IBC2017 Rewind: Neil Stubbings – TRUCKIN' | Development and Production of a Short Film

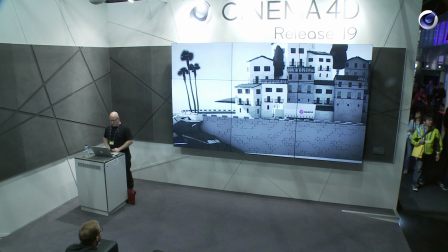So, okay, another example, the Italian beach town.
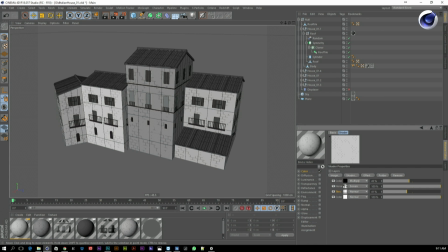Again, very simple geometry, just more or less cubes, subdivided cubes, some cloners for the roof, and then, of course, noise, procedural textures.
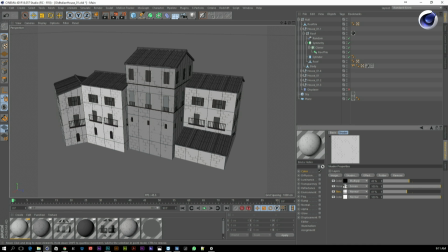The bricks are all procedural textures, so the bricks are tiles with an overlaid noise to break it up. So if you would have like bricks all through, it wouldn't be as interesting as if you don't break it up.
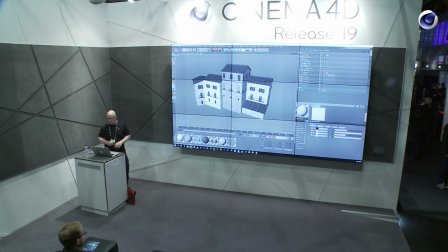And because it's procedural, you don't have much repetitions as well.
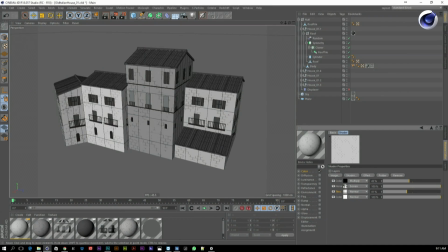So, and there's of course, another stacked texture with just the windows and stuff also done in Illustrator. Yeah, and that's a layer shader, and I use it pretty much, probably 99% of my Cinema 4D materials.
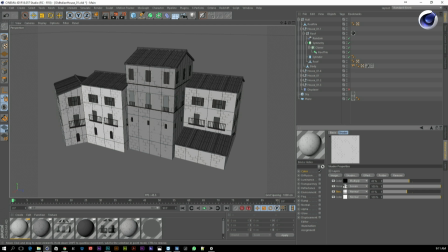Oh, and by the way, this is all like standard renderer. It's no physical renderer, no GPU stuff.
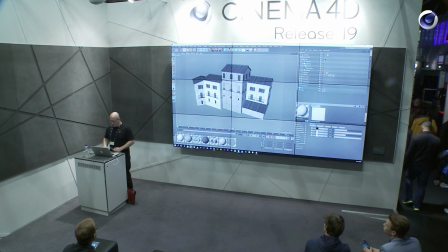It's the old standard render. And I hope that you never ever get rid of it. Maxon, never ever get rid of the standard render, please.
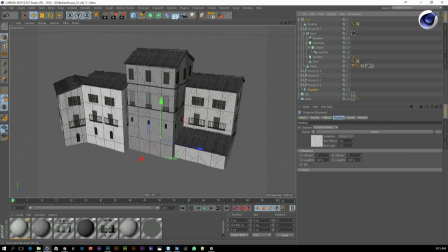So, to break it up a little, I also added a displacer to make it a bit more jaggy. You notice it mostly on the roof, on the straight lines.
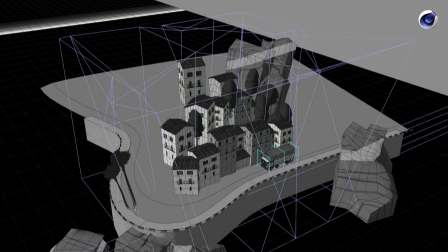Whoops.
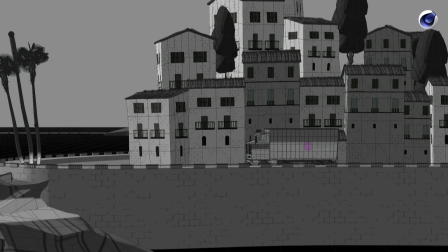Yep. So if you look at the scene, this really quickly put together, like with the few objects.
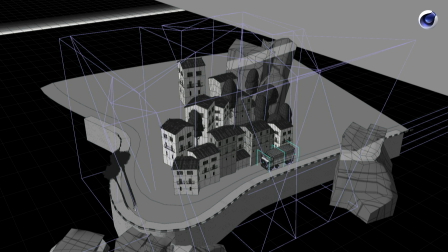If you look at it from the top, you see that I also use some FFDs, really messy as well. But it's they're used just to break up the straight lines, to have it a little bit crooked, so it looks more cartoony.
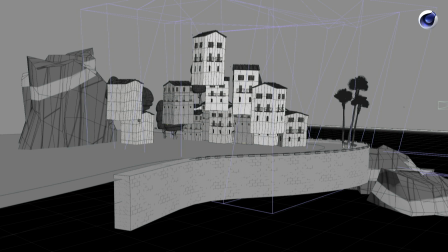If you look at it from the back, you really see that it's
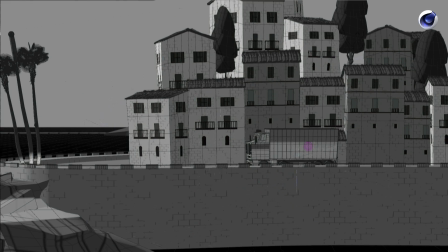really pretty simple, very messy, but it works. If you look at that, it's perfectly fine.
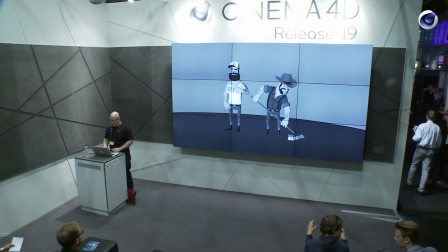So shading and lighting style, as I said, I only use one single light source, and the look mostly comes from, this is the editor light.
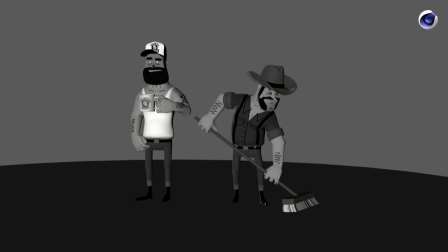The look, of course, mostly comes from the textures. Yeah, so the textures look like this.
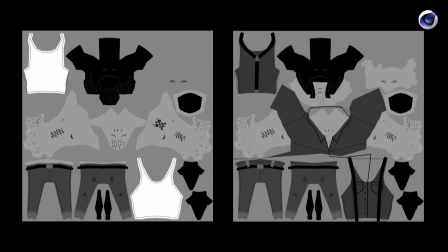It's a combination of Photoshop and Illustrator.
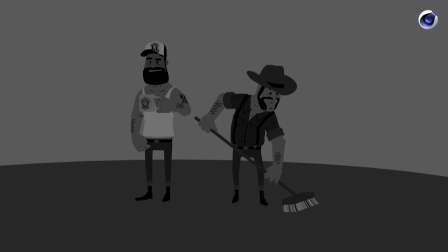And yeah, so I often use, for this style, I often use just an environment object at like 75% probably, just to have a basic ambient light.
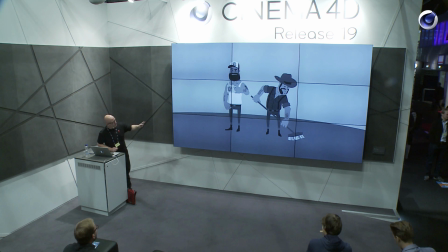Gives you already a very super, like almost illustratory look.
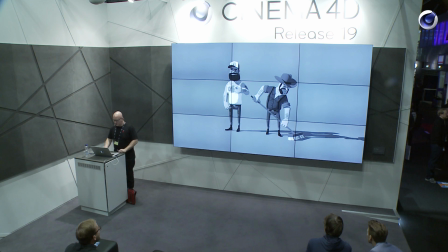So just add one light source and you're pretty much done. I also added some slight ambient occlusion.
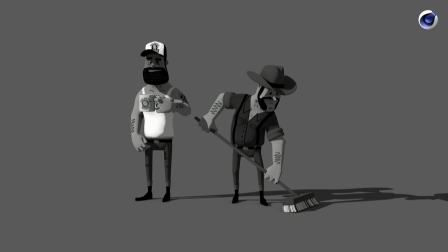Yeah, you can see it, just to give it a little bit more like a 3D look or plasticity. And as a special, and I think this is very crucial for the look,
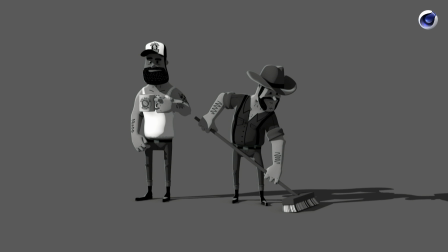there's this rim light. And this rim light isn't done with a light source, it's shader based.
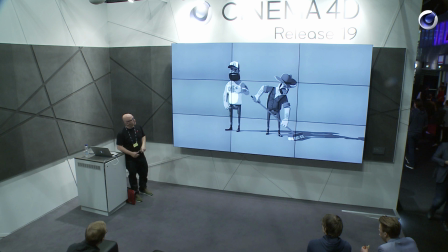So it's what it is, it's just a Fresnel shader on a very a small range setting, and it's been masked out by a Lumos shader, so it only
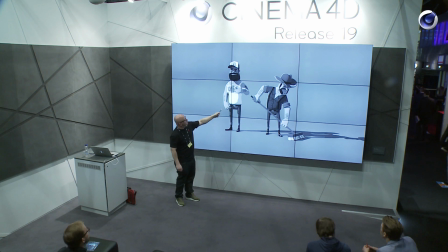affects the parts of the geometry that are within the light source.
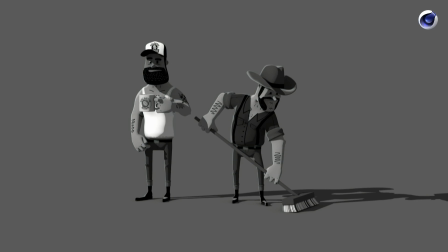So on the shadow parts, it doesn't affect it. It's only on the light side, on the light side of life. So it doesn't matter where your light source is,
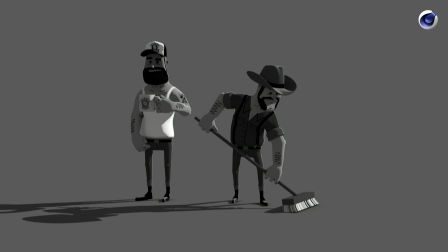if it's from the left or from the right, you always get that line,
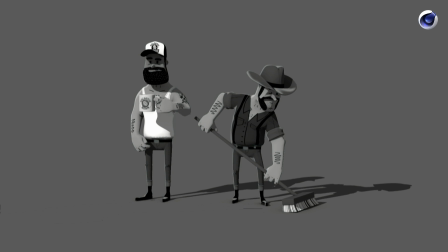which makes it very cartoony. Even if you have a light from the very front, you still have that nice rim light without
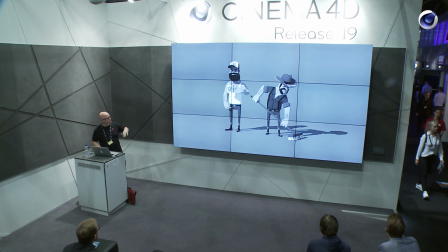having to handle several light sources. It's just still one infinite light with hard ray traced shadows.
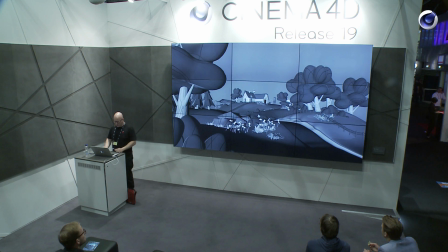So what this means for the environment, this is the scene in the editor light
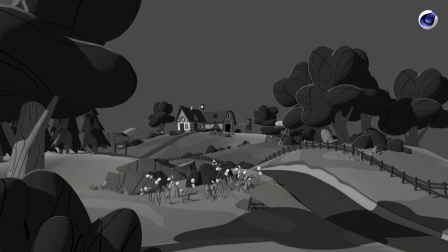with the environment object, and then added the light source, the infinite light. Add some slight ambient occlusion, and you're done.
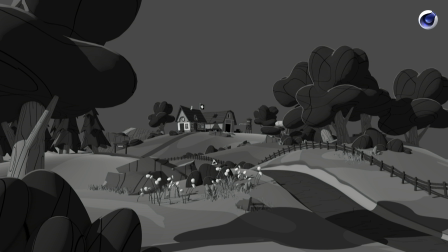So this is the beauty path, more or less. And we go into compositing.
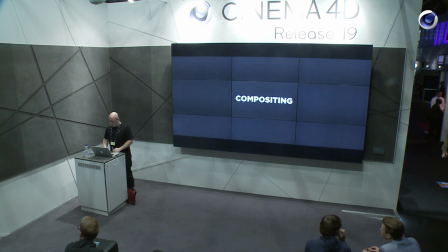Compositing is done in After Effects. This is the beauty path again.
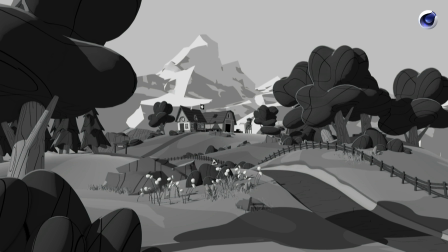We'll add the background. This is the mountains are always added in post. So I export just the cameras, more or less, and the null object where I want to have the mountains,
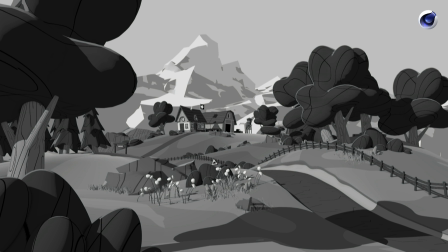because it's way easier to scale the mountain in post, to composite the mountain in post, so the scaling is right. Otherwise, you would have to always render it in Cinema 4D, and it's much easier to have slap it in After Effects.
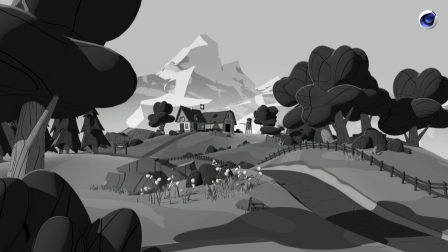Add some slight haze to give it more depth.
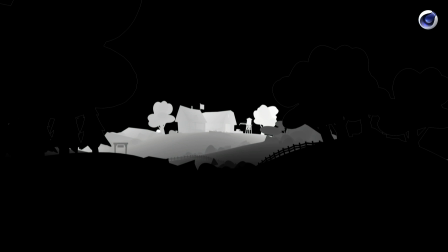Use the depth path to add even more haze and more depth to the landscape.
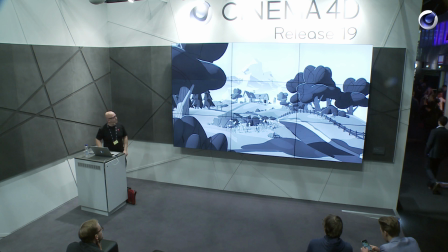And this is a very important step to achieve the look I was going for.
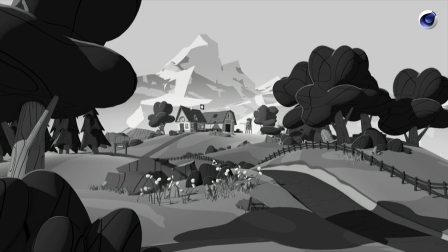It's very subtle, but if you notice like the straight lines,
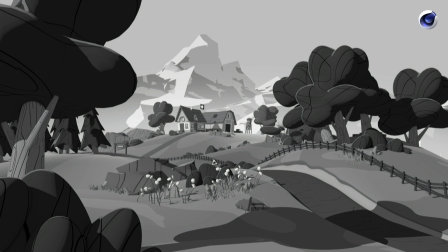the thing that computers are able to do is to be perfect. They just render out like perfect lines. It's straight everywhere.
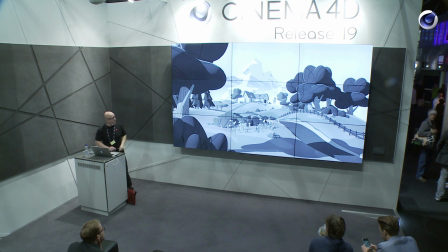It's way too perfect if you want to give it an illustrative or a hand-drawn look. So I have my layering technique in After Effects to break up the straight lines.
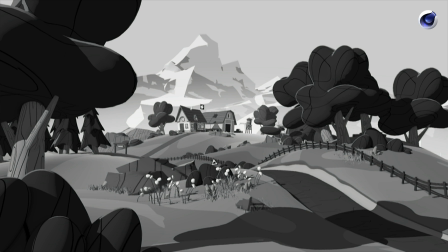You see it here. It gets a little bit jaggy. It bleeds out in certain places, and it's very subtle. Probably you wouldn't notice if I wouldn't tell you,
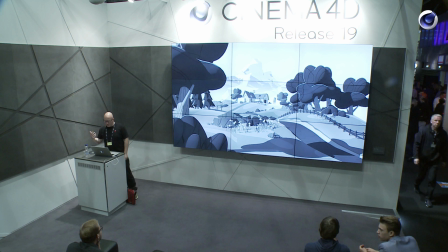but it's something I think it's you perceive it on a very sublime basis. So you have the feeling of it being analog while it's not, of course. There's some slight color correction to give it a vintage look,
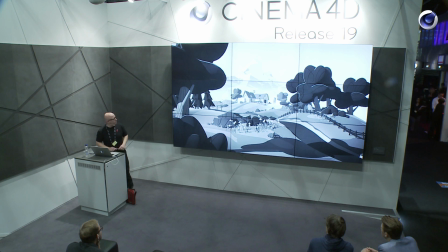vignette, and finally some grain and dust to add more of the vintage look.
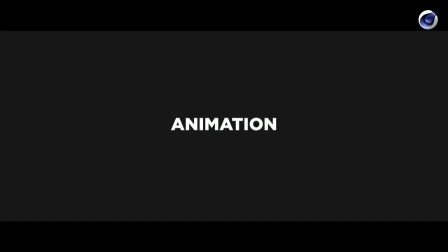So for animation,
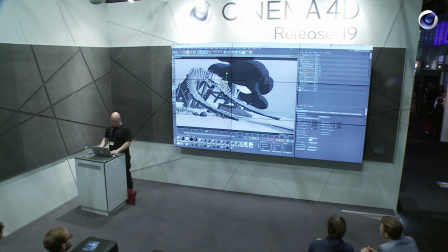quickly switch over to Cinema 4D.
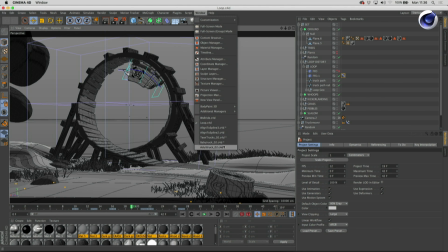Let's quickly open the rig.
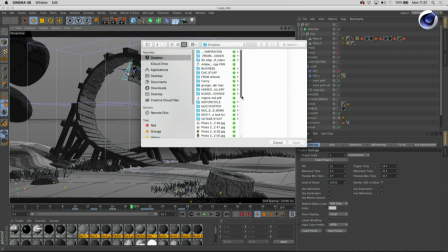Sorry, I'm unprepared.